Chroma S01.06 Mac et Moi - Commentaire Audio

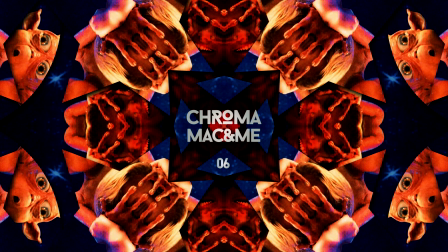0s
C'est pas l'homme qui prend la mer C'est la mer qui prend l'homme Moi la berre elle m'a pris Je me rappelle un mardi C'est pas l'homme qui prend la mer L'homme qui prend la mer Voilà alors Vous vous êtes fait avoir
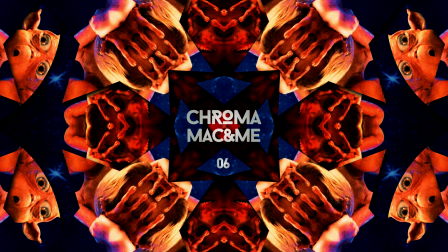18s
Elle est quand même vachement mieux chantée Que la fois d'avant Ah mais il s'améliore C'est parce que je lui ai chanté la chanson Juste avant Mais non ce n'est pas le même épisode qu'avant C'est bien l'épisode 6 et non pas l'épisode 5 Mais l'épisode 6 commence comme l'épisode 5 Et vous allez le voir dans quelques instants Par les mêmes images Pourquoi ?
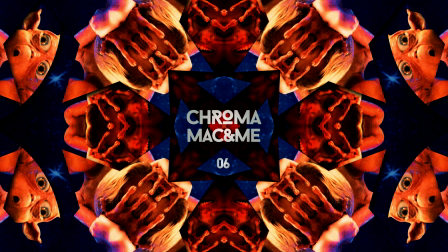34s
Comment ? On sait pas 5, 4, 3, 2, 1 Wesh
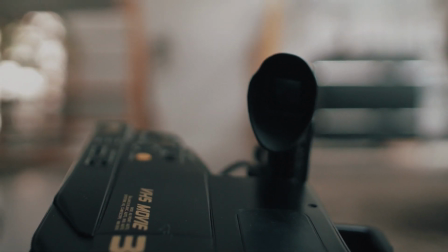42s
Donc voilà Mais qu'est-ce qu'il se passe ? J'ai déjà vu ce tronc On a attendu 3 mois pour ça
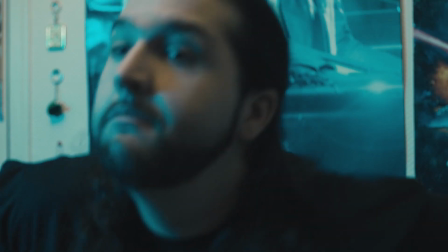50s
Très joli Et bien non, il y a une pause Et on se retrouve dans un endroit où la lumière est moche Bonjour la lumière moche
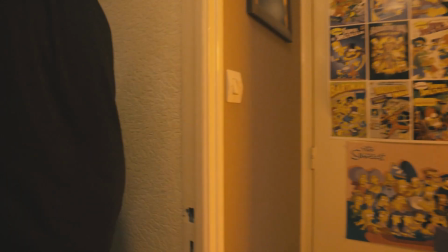55s
Et bonjour Seb aussi qu'on embrasse très fort
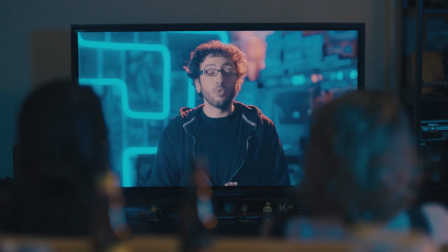58s
Donc cette intro c'est l'intro des caméos On met plein de gens qui ont des copains à nous Parce qu'on en met rarement dans les émissions On s'est dit tiens on va tout balancer d'un coup Parce que la vanne est
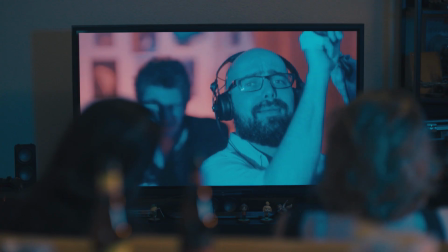66s
cool Mais par contre la lumière est très décevante sur tout le début On s'est foiré complètement On a tourné avec des panneaux LED
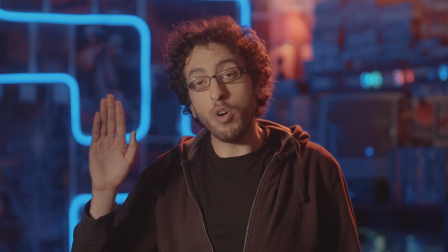71s
Et ça fait une lumière moche Non c'est pas que ça C'est aussi qu'on a mélangé de la lumière Il y avait des pistes de lumière du
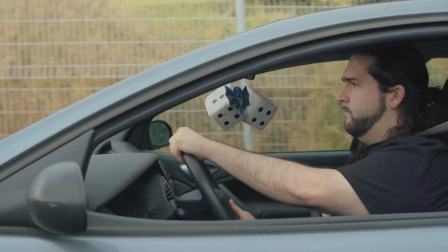76s
jour Il y avait un peu de tungstène Enfin on a fait un bordel pas possible en termes de lumière Ce qui fait qu'à l'étalonnage c'est irratrapable
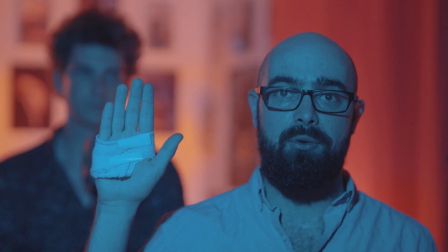83s
Mais c'est que le début C'est que les quelques premiers plans
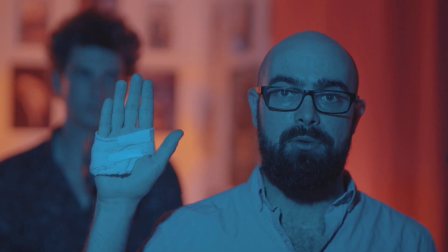88s
Et cette intro est une énorme référence à l'intro de Zodiac de David Fincher Parce que y'a l'idée de suivre la lettre qui arrive dans l'intro
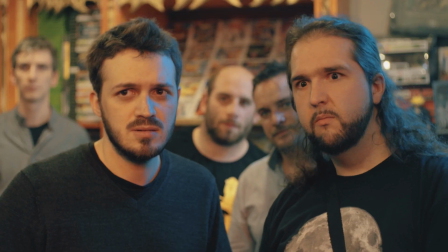96s
Et y'a la musique aussi de Santana Et plein de copains Y'a plein plein de copains Y'a la Dynamite Games Ouais qu'on
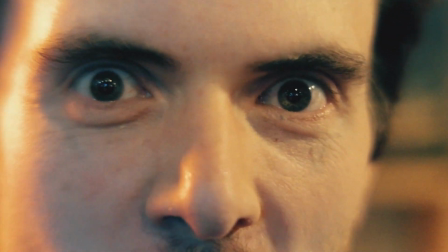103s
embrasse très fort mais c'est plus là maintenant C'est juste à côté Si vous allez Dynamite Games à Fougère ou...
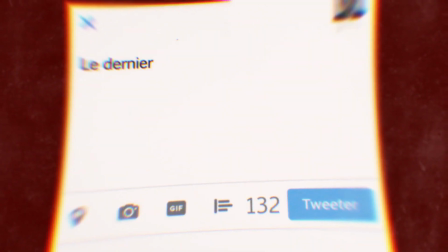108s
Il faut aller juste à côté Henri Poincaré Junior Alors pourquoi cette vanne ? Parce qu'avant Fred ressemblait vraiment beaucoup à Henri Poincaré
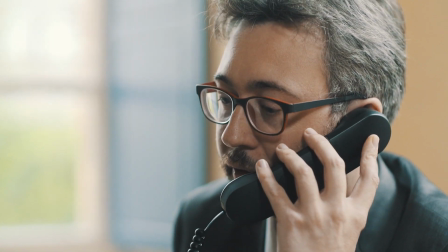119s
c'est aussi très drôle de prendre une blague complètement anodine de l'épisode d'avant et d'en faire un truc un truc important,
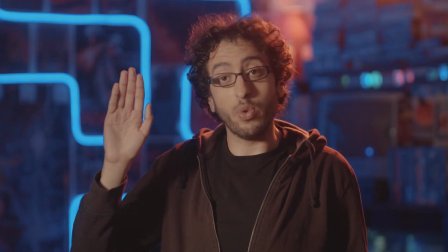125s
un truc complètement con et la référence à Stephen J. Canel qui reviendra plus tard mais là le truc c'est vraiment de prendre un truc que tu penses que c'est vraiment débile ce
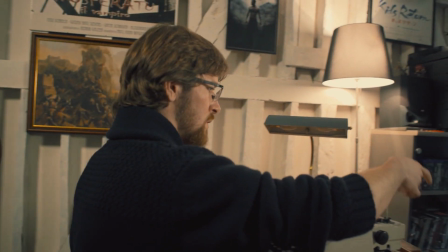134s
qui pourrait être complètement une fausse piste vers un truc mais de le transformer en vrai élément de scénario après
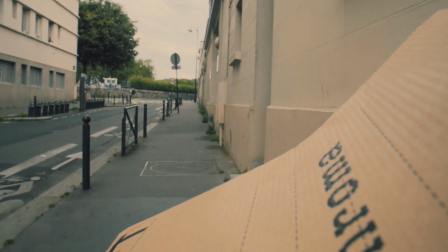139s
c'est un truc que j'aime bien, c'est un procédé que je trouve assez cool et tout ça c'est complètement un peu Enfin, non, c'est pas Zodiac, c'est beaucoup moins bien que Zodiac,
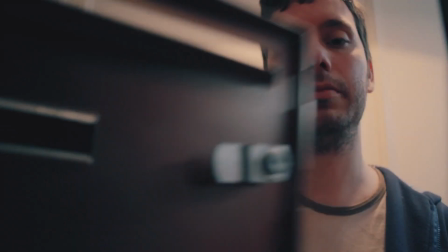148s
mais l'idée de fond du truc, c'est ça.
Charles ! Comment ça va ?
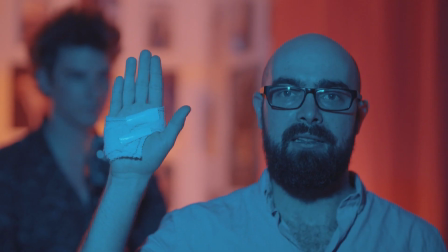154s
Dernière apparition de Charles, je crois. Ouais, dernière apparition de Charles. Malheureusement. Il nous manque, beaucoup. Il est pas mort, hein. Non, il est pas mort, il travaille.
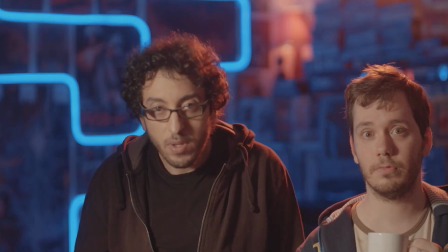163s
C'est juste qu'il a beaucoup travaillé et du coup, on n'a pas pu l'avoir pour les épisodes d'après.
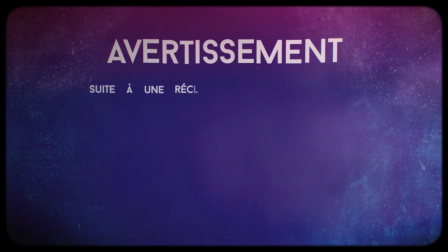170s
Et cette vanne, Ministère de l'Intérieur, quand même, est vraiment chouette. Pas mal. Et c'est normalement, je pense, l'épisode que j'aime le moins, un de ceux que j'aime le moins, en tout cas.
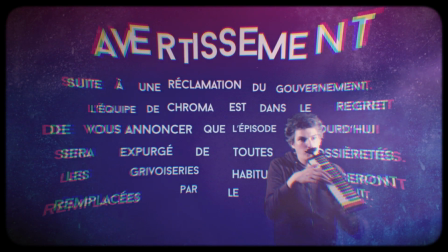181s
Parce que je trouve que ce qui est dit sur le film n'est pas très...
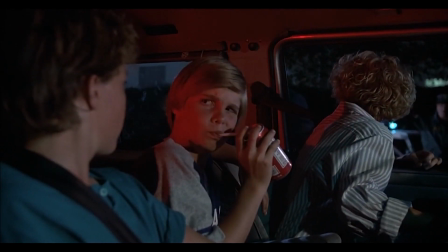184s
Bon, il y a des trucs gros, mais ça se limite quand même à une opinion sur le film.
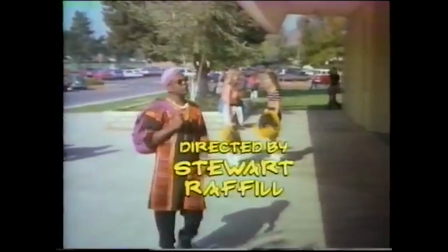191s
Je pense que ça vient du film aussi, à la base. Ouais, ouais, ouais. Qui est celui, moi, qui, au début, c'est bizarre, parce que moi, je...
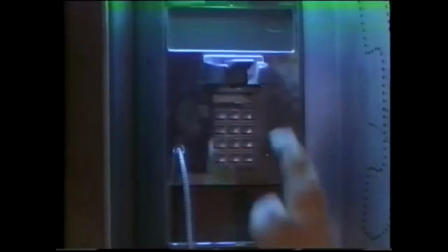198s
Souvent, plus je vois les films, plus j'ai de la sympathie pour les gens qui l'ont fait. Et c'est dur, après, d'être méchant avec un film quand tu l'as vu plein de fois,
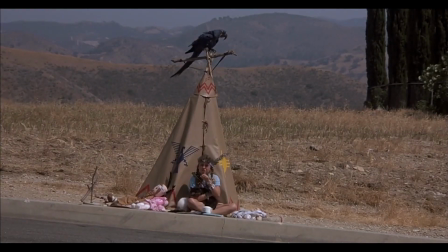205s
parce que tu commences à vraiment ressentir ce que les gens qui sont derrière ont essayé de te proposer
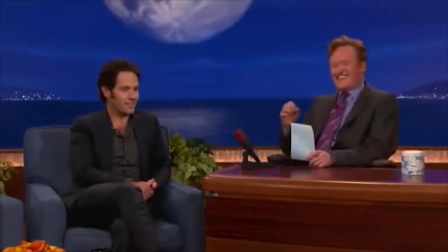211s
mais sur celui-là ça m'a un peu fait l'effet inverse c'est à dire que plus je le regardais et plus je me disais putain c'est quand même naze quoi
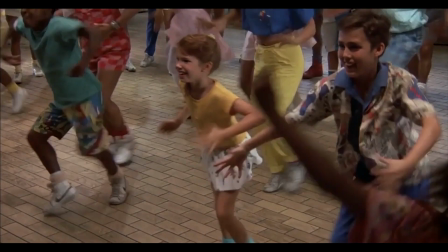217s
toutes ces pubs tout le temps agressives que tu peux pas t'en sortir ils sont tout le temps en train d'essayer de te vendre des trucs
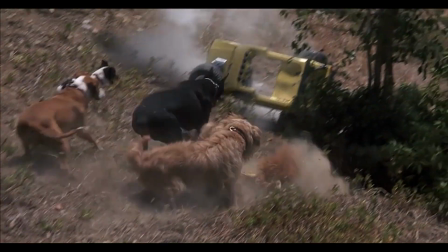223s
et du coup même les tentatives mignonnes du film c'est vrai que c'est cool de faire jouer un enfant qui est en fauteuil c'est rare qu'on voit ça dans un
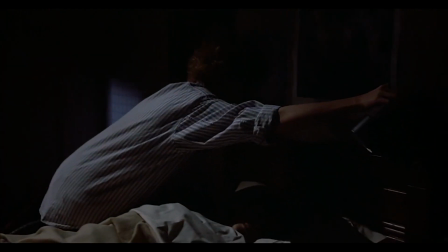228s
film un premier rôle qui est quelqu'un d'handicapé c'est niqué par
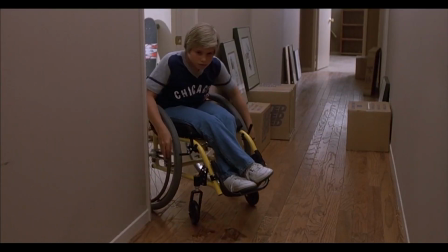232s
ce truc vraiment
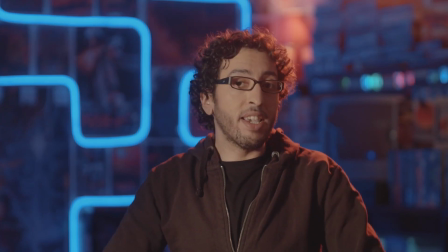235s
même je veux dire quand t'es pas anti-capitaliste un peu vénère tu vois c'est quand même là c'est trop quoi tu peux faire des placements de
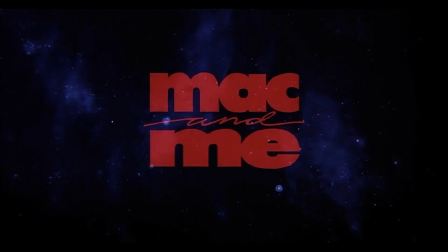242s
produits ils vont très loin c'est violent c'est l'intégralité du film qui est une énorme pub quoi gigantesque